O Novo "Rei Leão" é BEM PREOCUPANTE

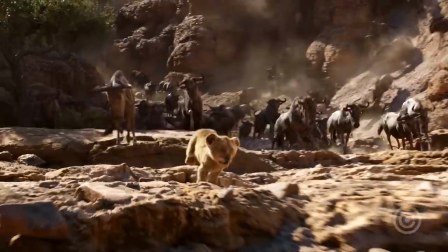955s
Sério, tipo, como eu perguntei Vocês acham que live action agrega alguma coisa ou não?
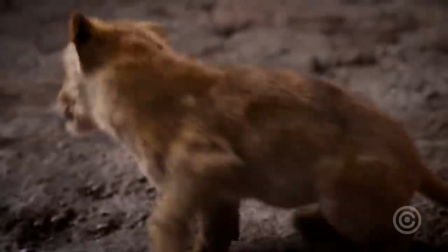960s
Faz bem ou faz mal pro filme? Porque pelo que eu tô vendo, velho Só pra mim tá destruindo o Rei Leão Na moral, isso não tá vindo de um hater,
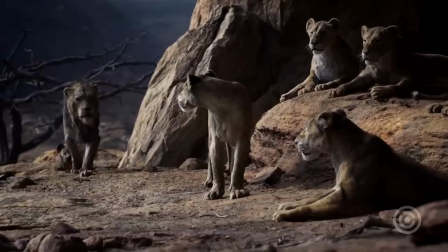967s
velho Isso tá vindo de alguém que ama o Rei Leão Que ama as animações da Disney Mas tipo,
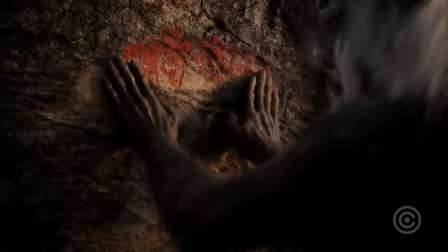971s
mano, isso daqui tá pra mim, tipo, destroçando o Rei Leão E tem outra coisa ainda, que é tipo O Scar, que é o vilão, tá ligado?
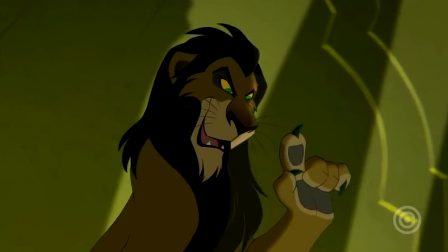979s
Ele tem uma das músicas mais icônicas dos vilões dos filmes da Disney Que é o Be Prepared Tanto
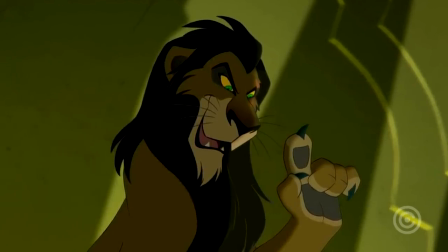985s
é que tem uma puta de uma imagem forte Porque tem uma marcha que remete à marcha nazista Ou seja,
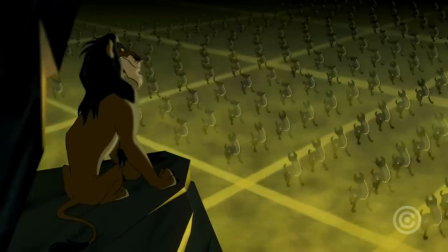991s
o cara é um vilão espetacular, velho Entendeu?
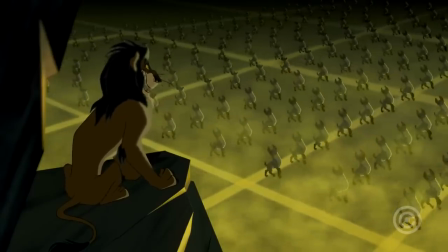994s
Ele é um ícone dos vilões da Disney E eles foram lá e removeram completamente a música desse cara Provavelmente,
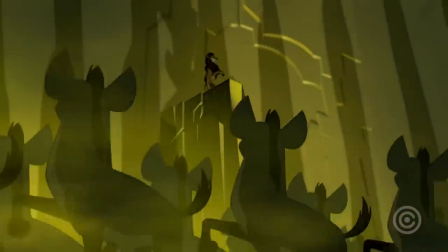1000s
não sei se é por causa da música ou se é por causa da imagem Que remete à coisa nazista Mas tipo, cara, sabe?
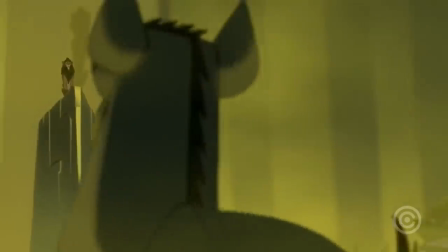1006s
Tiraram a música do vilão, velho Sério que tiraram a música do vilão Que é uma das partes mais importantes do filme E tipo,
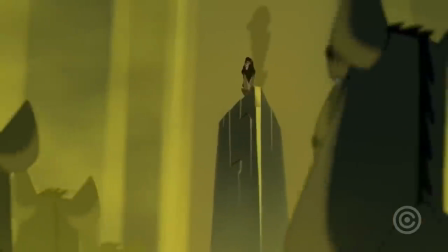1012s
nem a voz original do Scar O Mufasa tem a voz original Do James Earl Jones Que é aquela voz deliciosa que vocês devem conhecer Porque é a voz do Darth
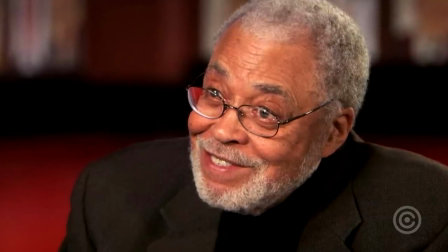1020s
Vader E cara, ele fez a voz original do Mufasa no desenho E agora ele tá voltando pra fazer a voz do Mufasa Também no live action Só que assim,
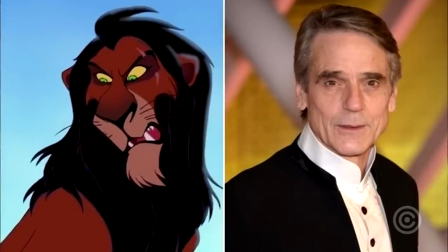1027s
o cara que fez a voz do Scar no original Que é o Jeremy Irons Que é por sinal o Alfred Do novo Batman Ele
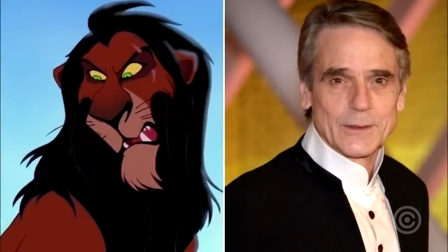1035s
não tá voltando pra fazer a voz do Scar, cara trocaram Scar, por quê? tipo, porque o cara tá vivo,
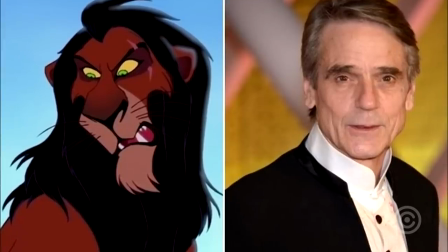1040s
que nem o Mufasa o cara que faz a voz do Scar também está vivo por que que ele não tá fazendo a voz do Scar,
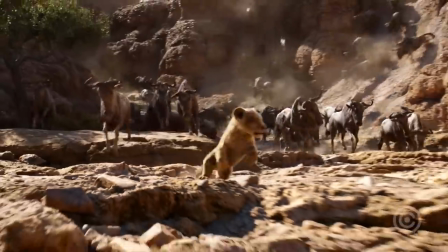1045s
mano? Eu nem tenho algumas mudanças tá ligado?
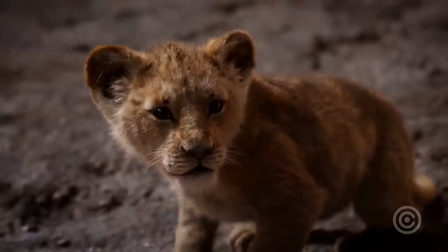1047s
Sendo que a voz do Scar é incrível e você vê nesse trailer, a voz do Scar tá uma bosta, então tipo, mais uma decepção que tipo, sabe, me deixa com o pé atrás desse filme,
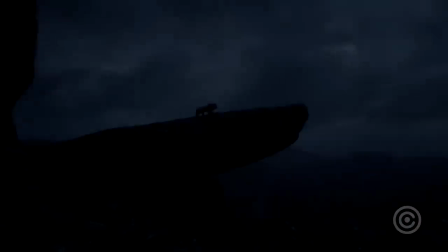1056s
velho e eu não entendo porque, eu não sei velho, eu costumo me basear muito na opinião das outras pessoas,
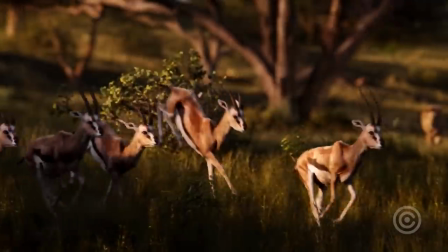1063s
ver o que que a galera tá falando Sobre uma coisa pra ver se eu tô certo ou errado E você vai nos comentários do Do Rei Leão,
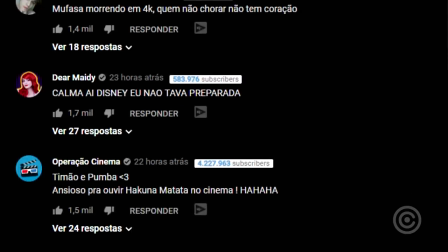1070s
tanto na gringa quanto no Brasil Todo mundo tá apoiando, tá adorando Falando caralho que foda, caralho que lindo Mas tipo,
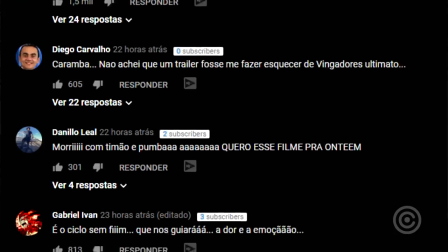1076s
mano, será que é só eu Que tô olhando pra isso pensando que tá tipo rolando Muita merda,
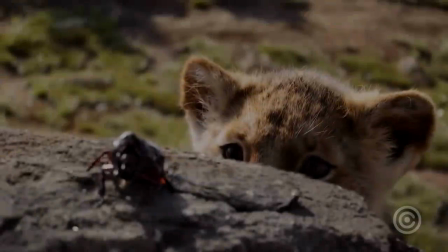1080s
mano Não, eu também acho, cara, porque por exemplo A galera parece que Tá gostando por causa de nostalgia,
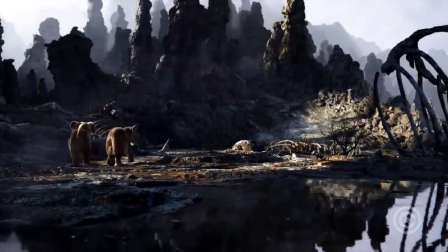1087s
cara Porque tipo, ah, vai ter um novo filme do Rei Leão Parece que é mais ou menos isso Porque se você mostrar pra pessoa e analisar profundamente os trailers,
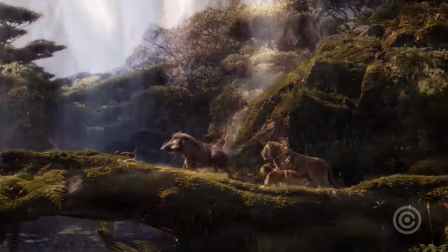1097s
as imagens, é impossível a pessoa dizer que tá vendo as expressões ali. Não tem como dizer isso, cara.
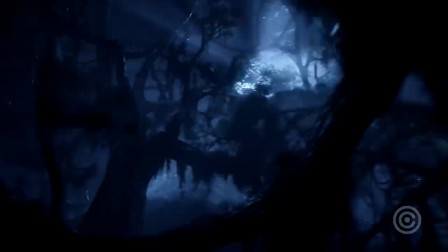1103s
Só se tu tiver, sei lá, alucinado, velho. Não tem.
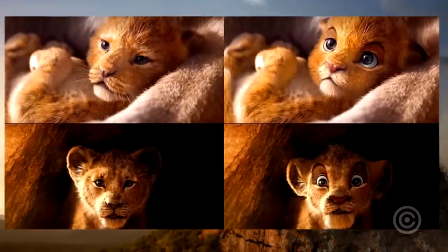1106s
Até, tipo, tem uma imagem que a gente vai botar na tela pra vocês agora, que é basicamente como seriam os personagens com, pelo menos, o rosto mais cartunizado, né?
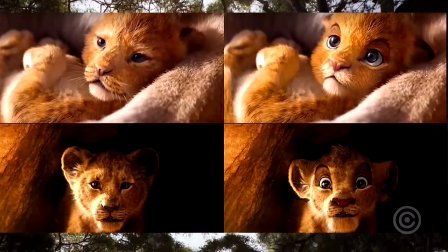1116s
E olha como fica melhor as expressões. Sério? Tipo, mano, não estragou o realismo do Rei Leão, sabe?
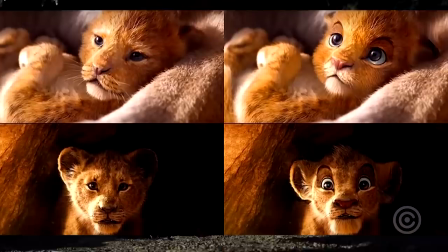1122s
Tipo, Não tô falando que é 100% real Mas, mano,
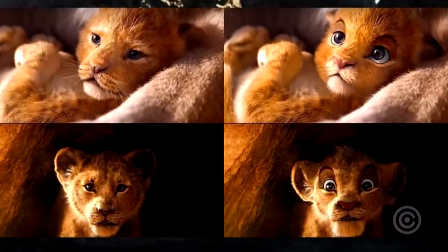1125s
pelo menos colocar essas expressões Deixa os animais mais acreditáveis Mais...
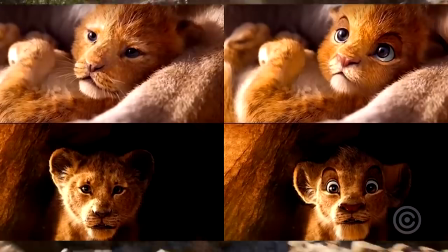1131s
Sabe, você se importa com o bicho Porque você vê uma expressão no olho dele Eu não consigo ver a expressão na porra do leão atual,
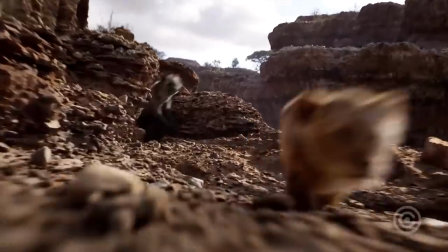1139s
velho Eu não consigo sentir emoção Não sei se ele é bom, mal Se ele tá feliz, triste E, sabe,
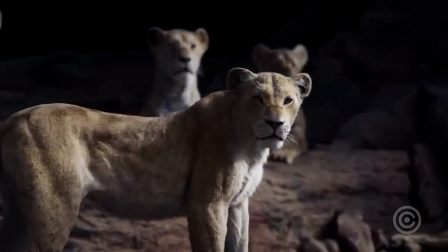1145s
isso pra mim tá sendo uma coisa horrível Eu queria entender o que tá se passando na cabeça das pessoas
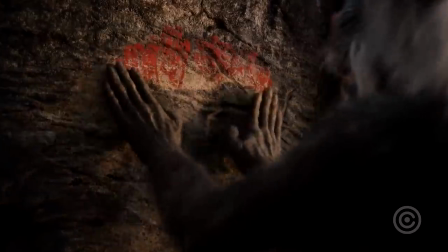1151s
Por isso que é importante que eu gostaria de saber a opinião de vocês Deixe a sua opinião nos comentários pra gente saber o que tá acontecendo
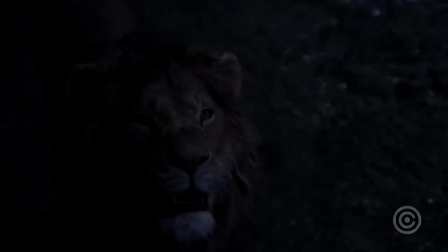1155s
na cabeça de vocês Porque eu honestamente Eu não tô conseguindo entender porque que o pessoal Tá adorando esse trailer,
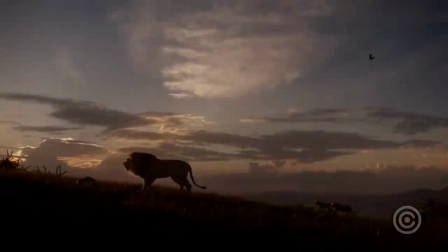1161s
mano Como eu falei, se tem alguém que era pra gostar E amar esse trailer,
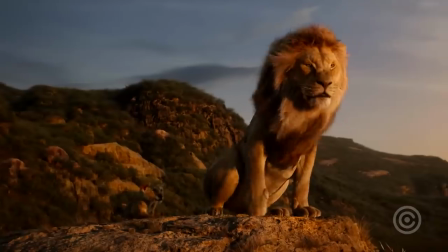1164s
era eu, mas eu não tô gostando Eu tô, tipo, preocupadíssimo porque eu acho que você é uma bosta E eu não quero isso, mano Tá rindo de nervoso, né?
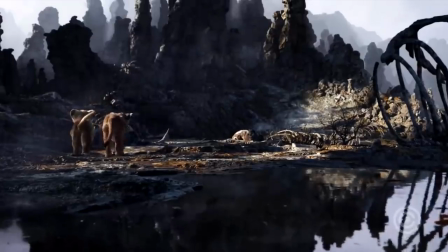1173s
Eu tô rindo de nervoso, mano E tipo, eu não vou negar, tá? Visualmente lindo Eu acho que vai ser, tipo, coisa de Oscar de efeito visual,
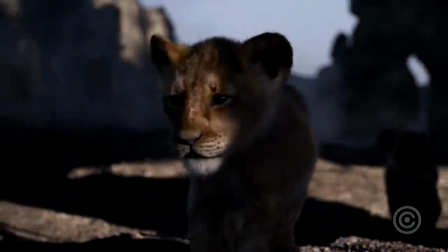1181s
tá lindo pra caralho é pra ser realista, mas mano é um realismo que eu acho que vai fazer mal pro filme no final,
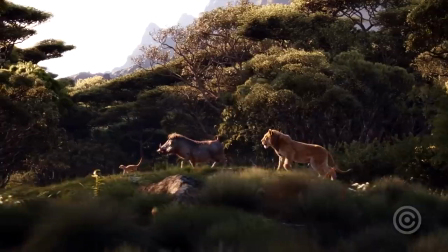1187s
eu não sei quando vocês mas eu acho que vai fazer mal pro final eu concordo que vai fazer mal, eu queria que fosse daquele jeito ali, com
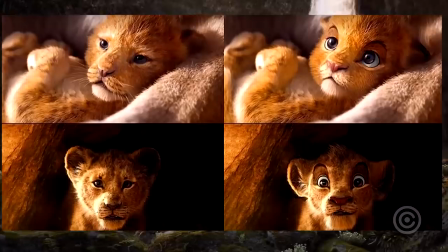1194s
pelo menos o rosto dele mais cartunizado